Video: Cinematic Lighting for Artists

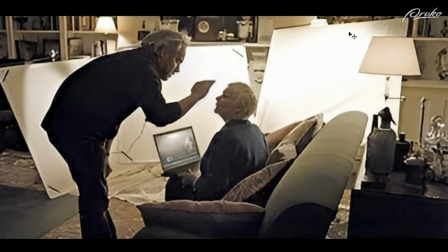488s
So there was light sources that were bouncing off of a screen in the similar direction where the practical light is, to give extra light onto her face, and then another one that kind of wraps around the front and is a little bit more dim, and then a third one that comes all the way around the front of her face and is significantly more dim, and this will pull the light around.
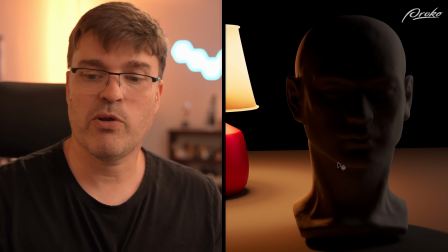508s
I have recreated this in computer graphics using my 3D scanned head.
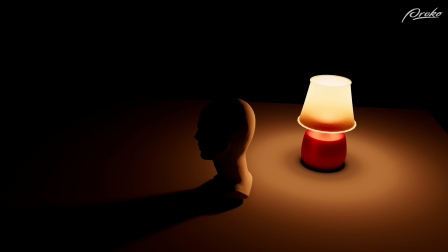513s
So here is what this light source would look like, and if I kind of pull my camera up so you can see what this looks like from afar, the characters, basically the back of their head is lit, and you can't really see much of that light wrapping around because it's behind the character, so it just becomes a rim light.
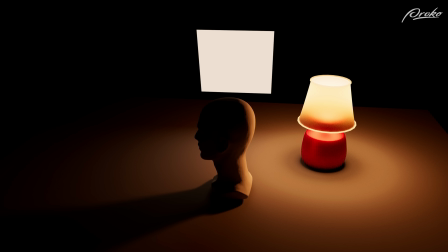530s
But if I add a secondary light source that comes onto the front of the character, I can get something like this.
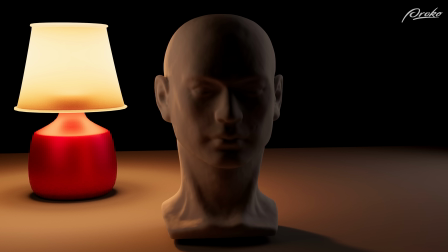538s
So you can see supplementing one more light gives a bit more of this effect of the wrapping of the light. If I go ahead and add another light and then another
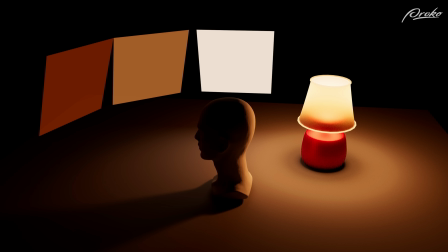551s
light that slowly diminish in intensity and change in color temperature, I can take that light and add a lot more color complexity to it. It's going to wrap the light in a more subtle, interesting, rich, believable way that will just make this more appealing to our eyes.
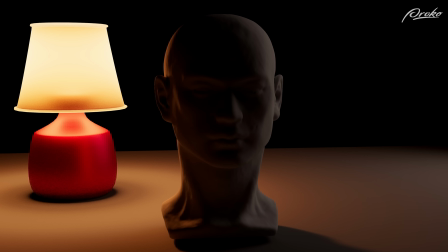569s
So here it is as a rim light. So that's accurate lighting, a little bit of wrap. The second part of the wrap, you see the difference here.
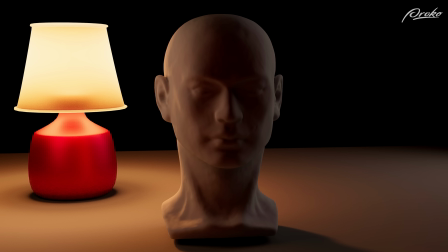576s
It's very subtle. And then the third, and it just kind of like softens and adds some color complexity into this. I have used this on films that I have worked on.
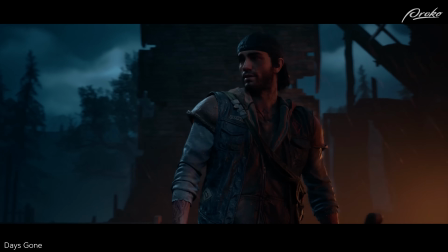586s
I have used this even in games that I've worked on to just bring more life and richness to the characters. We're adding extra wrapping of light. Let me show you another way to view this. So you could do a cove light like this, or you can supplement some of your light source.
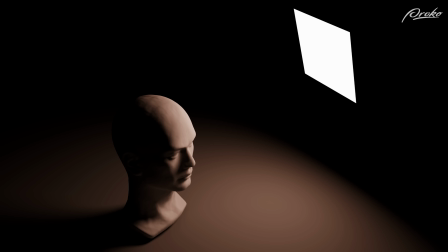602s
So I have this light here or this scene here where I have just one single light source that is onto a character, and it is a single color light source. So it is even computer graphics, all of the color of this. It has a slight warm tone to it, but as it lights onto the character, it just has this effect.
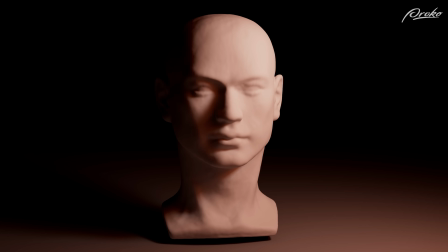619s
What if I want more complexity and an effect like this? Can you see the difference between these? Well, this one is a little bit more red, yes, but you can see the light that wraps around into the edge of the shadows.
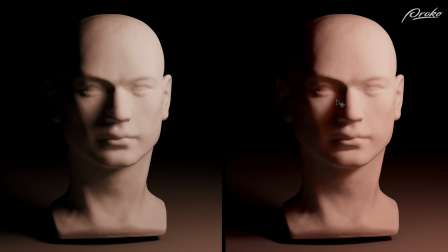632s
So instead of my shadows just going gray, there's adding a little bit of color temperature into the shift as it wraps around the surface.
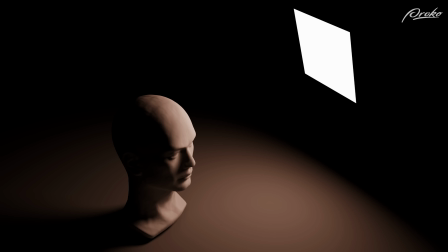641s
And this is achieved by doing 3 light sources.
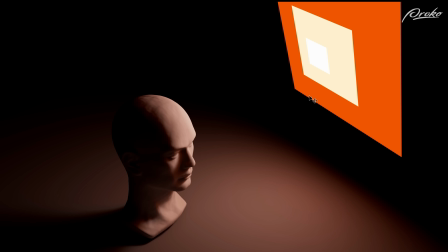645s
Here is a larger light source that's more orange and dim, and then a smaller one that is more yellow, and then an even smaller one that is just white, and that just spreads a little bit more light around the surface. This can also be done with simple sunlight.
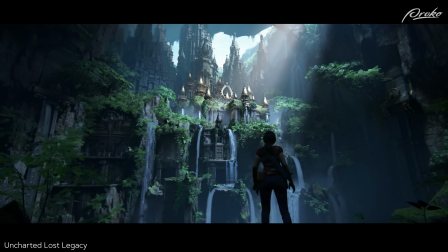661s
So in working on Uncharted, working on a lot of the different games and films that I've worked on,
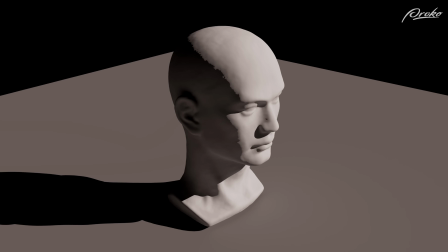668s
we have done this technique where we take the sunlight, and first we're gonna soften it a little bit because no sun is truly harsh. Notice the Terminator angle right here is really sharp. So if I just soften that light a little bit,
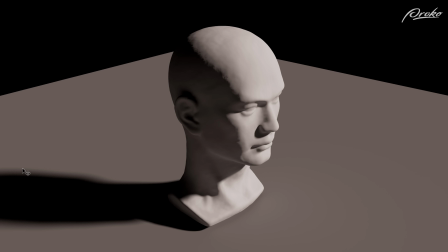682s
where the shadows can fall off and start to get blurry over distance, that just softens that edge slightly. It makes it a little bit more appealing. Now, if I want to have a more rich look, I can end up with something like this.
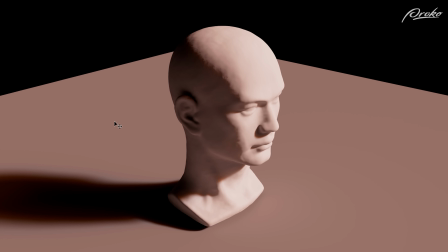695s
Notice the difference. It is overall more warm, but I could balance these light sources by cooling down that key light and balancing the warmth of this secondary light source. And I could bring that balance back, but I can see more like right here on the edge of the shadow, there's a little red fringe.
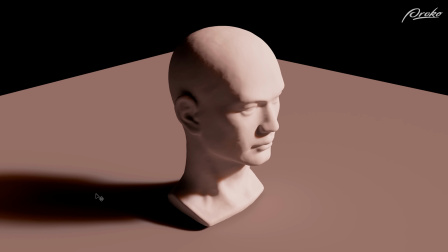713s
Same with along here, there's a little bit of red that has bled into this. And I've done this in a lot of the projects that I've worked on. Let me show you what the process would be.
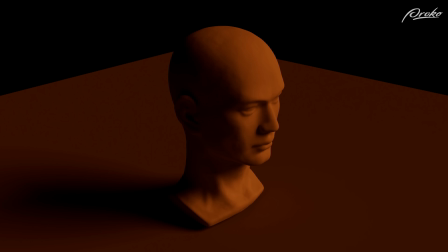722s
So I would start with a light like this, and then I would add another light source that is more red and has even softer shadows. It's almost like this light is larger, just like I did in the previous example where I have a larger light source.